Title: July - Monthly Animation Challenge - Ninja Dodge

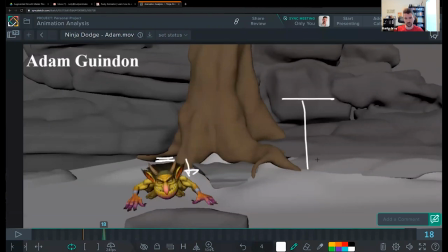(8:14)
And you want to approach this just like a bouncing ball too with the hang time, so that every time he's going up, like if you're going to ease into the up, you want that spacing to be close together and you want to come down fast,
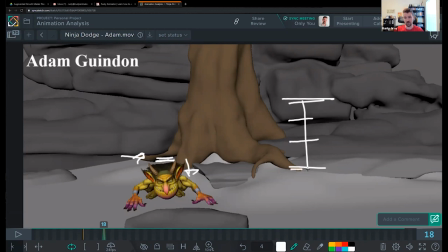(8:26)
right? Come down fast. And then if you're going to hold down here, that's where you're, you know, you're really easing and going slow.
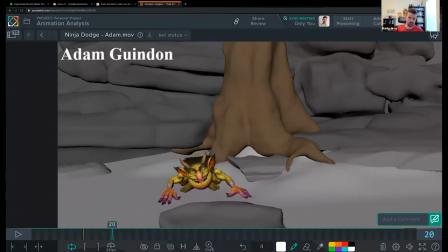(8:37)
I feel that click there, and that's really affecting the spine, the overlap that you're creating in the whole rest of the body.
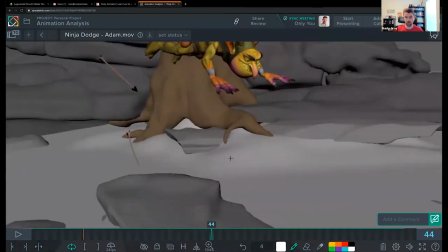(8:45)
And this is, again, something you can apply throughout the rest of your animation.
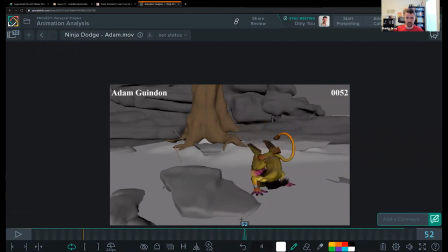(8:51)
So here, you do have it continuing to come down, which is fine, and then it springs up.
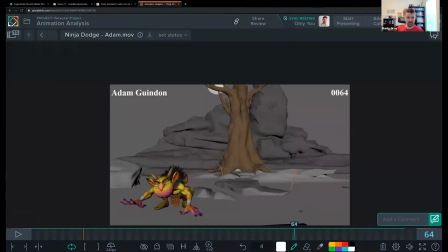(8:58)
But here, again, I really feel that click. Because it comes down, and then it just kind of stays there.
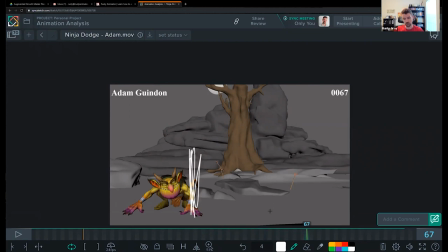(9:12)
But also there's this wall going screen right. So it's like click, right? And it's starting in the hips, but it's also in the spine overlap. So we really feel that wall smack there, and it feels harsh.
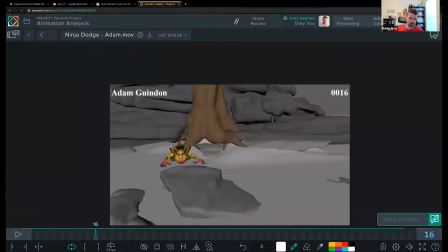(9:29)
So that's a quick note on settles. Let's now talk about,
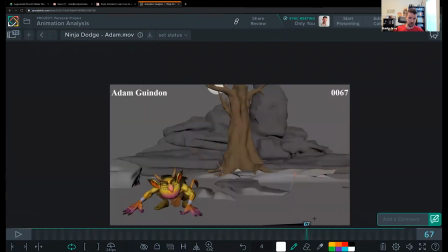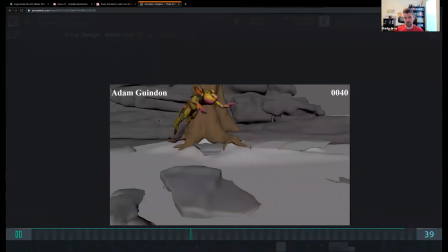(9:41)
your timing and spacing of this.
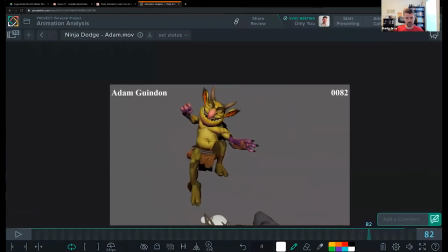(9:45)
So for me through here, it feels like the hip is fairly even. Like I don't really feel the hang time on there to say, okay, we're holding towards that top of that arc.
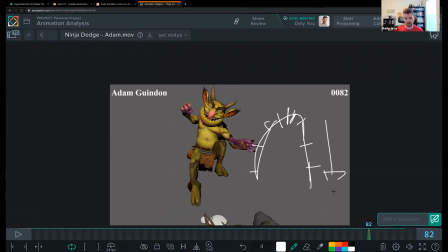(10:01)
and then it's going to get faster as it comes down. I don't really feel that speed there.
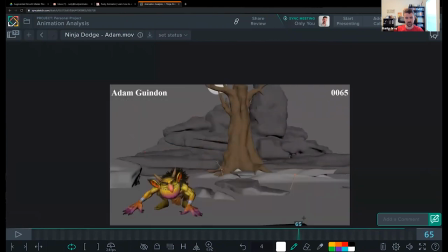(10:08)
And that's starting with the hip.
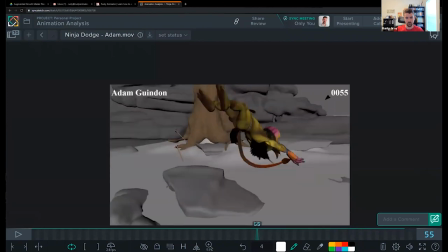Through here, his momentum coming screen left also feels like it slows down to a crawl.
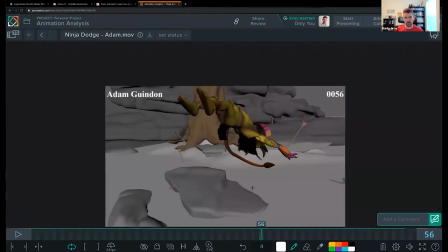(10:25)
It doesn't feel consistent going across. And what's made this really difficult here is the camera move. It's got a quick pullback, so it feels very rushed all of a sudden because of that camera move.
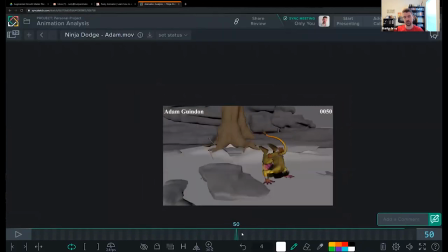(10:41)
But I think it's also in the hip spacing that you have.
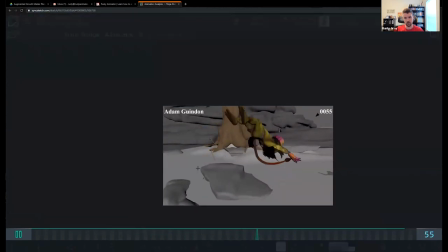(10:45)
So I would give that a look and really focus on that as you continue to tweak your animations.
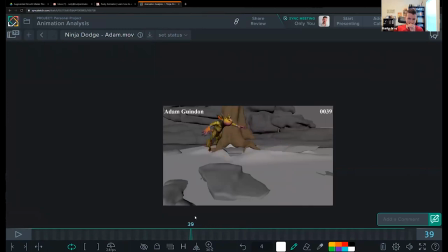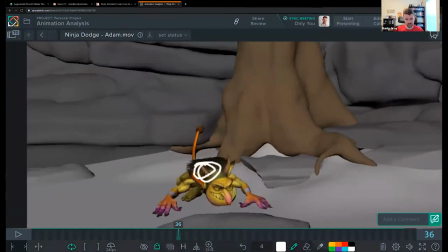(10:56)
And I'm just gonna quickly go over the spacing here, what we see in camera. All that really matters is what we see in camera, right?
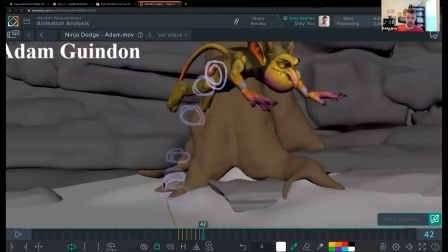(11:10)
Because if it doesn't look good here, it doesn't look good anywhere.
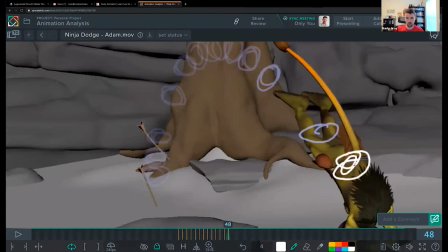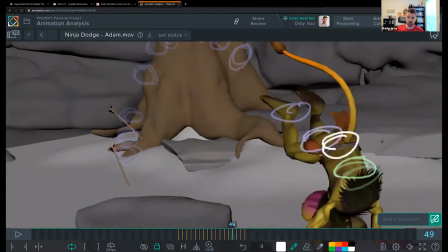(11:30)
Okay, so I know I roughed that out. It's not exact or anything. It looks like your spacing gets a little wonky here in terms of how high it is and how far it's going across, at least in camera space.
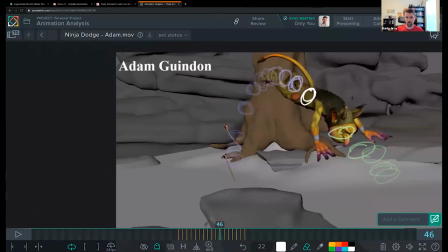(11:46)
There's also a massive jump through here compared to all the frames where it was just hanging very close together. So it feels like a really sudden speed up.
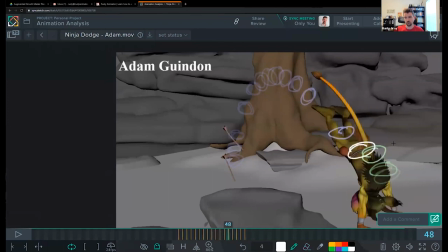(11:59)
I would really try to probably get this spaced out a little bit better, so this is a little closer, a little bit easier. And you could probably even remove one of these frames in here to kind of get into your squash faster and make that a little bit punchier.
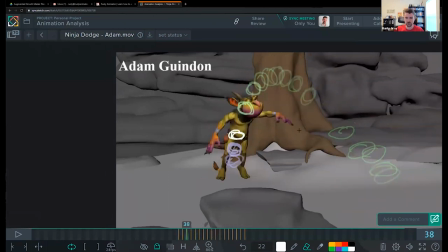(12:18)
The other thing is your takeoff is pretty slow.
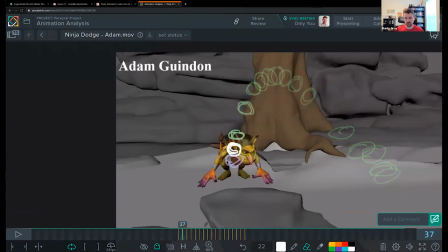(12:22)
So you can make this a lot more explosive, and it just starts by like really moving this up. Instead of down there, you can move those hips way up, or you can just like move it where you are here, and figure out how to really stretch and drag these arms
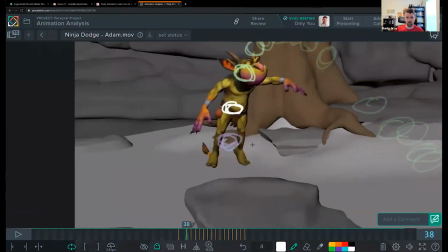(12:41)
extra and the spine as well to keep that going behind. If the rig doesn't really have the controls to really make that work smoothly, because you want this spacing to not jump too much, you know, then you can sacrifice that punchiness of that up and down.
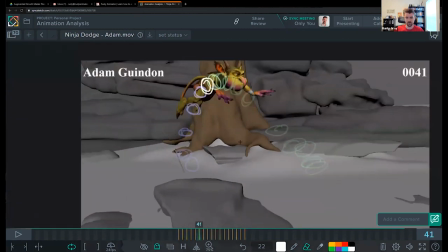(13:00)
But it feels really slow on takeoff compared to, you know, this big jump here. You want to try to make them feel kind of even, because the energy that he's putting into the jump is the same kind of energy that's flowing through the jump until the end.
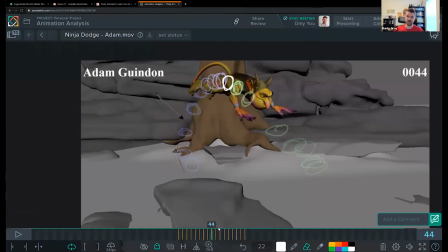(13:17)
So it's not like he suddenly got a rocket booster right here and took off and he's Iron Man. So that's again a basic note, but it does a lot to tweak your animation to make it feel better. So I'm just going to quickly delete those.
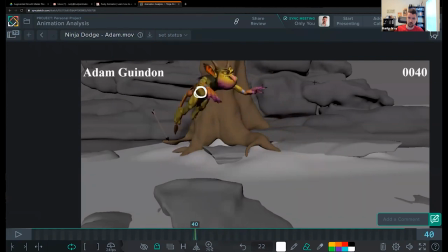(13:38)
Okay.
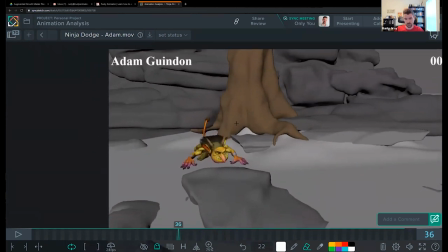(13:40)
So I would take a good look at that throughout those areas, and coming back to lead and follow right now.
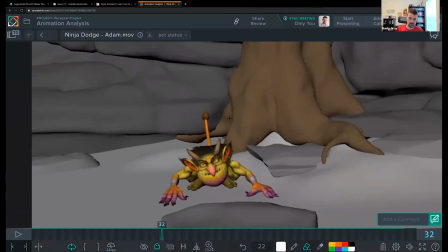(13:49)
So when your character is still here, first off, everything is frozen. We don't have that settle. We need some kind of arc for that hip to go in.
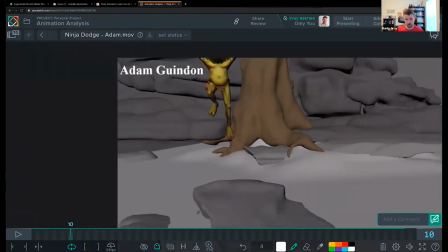(14:04)
When you're coming in for the jump, you could have come like screen left or screen right. Screen left probably works better. You can come down,
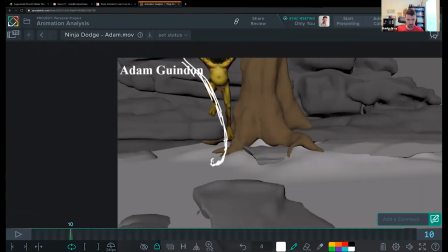(14:16)
land, move a little bit screen left, and then use this down and left movement to spring you screen right. Okay, so basically as you're settling through here, that hip is moving somewhere down and to the left and coming up, creating a nice little loop.
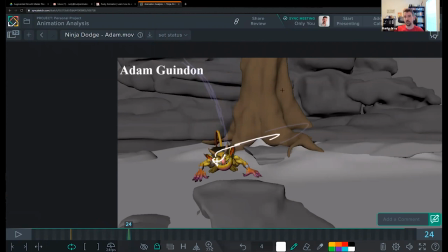(14:36)
And these little loops make your movement pretty organic. It does a lot to make it feel more natural, more fluid, and gives him some life here so he's not frozen.
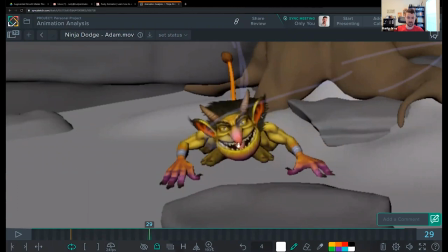(14:48)
And it tells you what rotations to give those hips, because if the hip is coming down through here, the hip is, you know, going to be tilting and twisting differently.
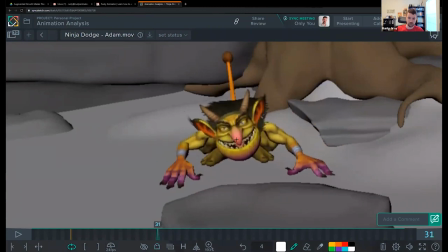(15:01)
Right now, what we feel with this path of action is that hip is frozen and then it goes linear up and to the left, and then linear down, and then straight linear up.
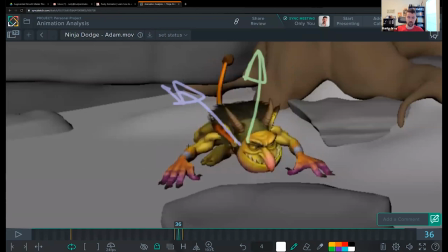(15:16)
So it feels very ping pong ball as opposed to flowing arcs and figure eights. So apply that everywhere. Think about that path of action. It'll make a huge difference in this animation and for all the ones to come.
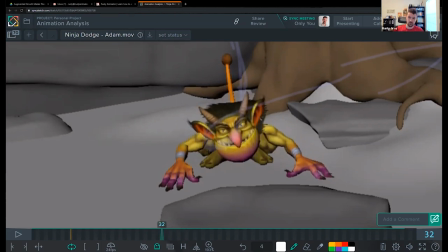(15:36)
What else? The lead and follow.
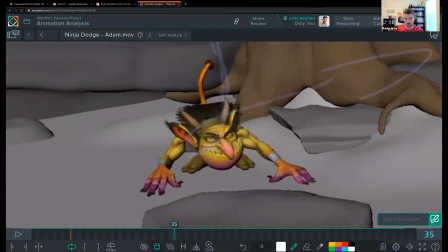(15:39)
So here the hip goes up and then it comes down. So it feels like you're leading with the hip through here. The way that the body moves in the head, it kind of feels like you're gonna lean into it with the body and then you're gonna shoot up with the head.
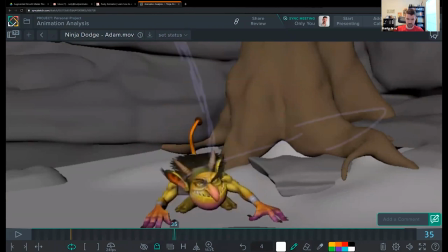(15:59)
So just be very conscious of that. I would try to keep the head kind of dragging from here as long as it can. So if the hip goes here, you know, the spine would drag back this way if the hip is going there. It would try to hold this position.
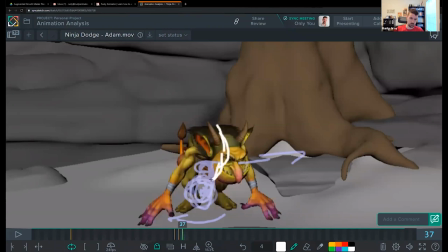(16:20)
And then as it comes up, you know, you're dragging back from here and curling over at the same time. Okay.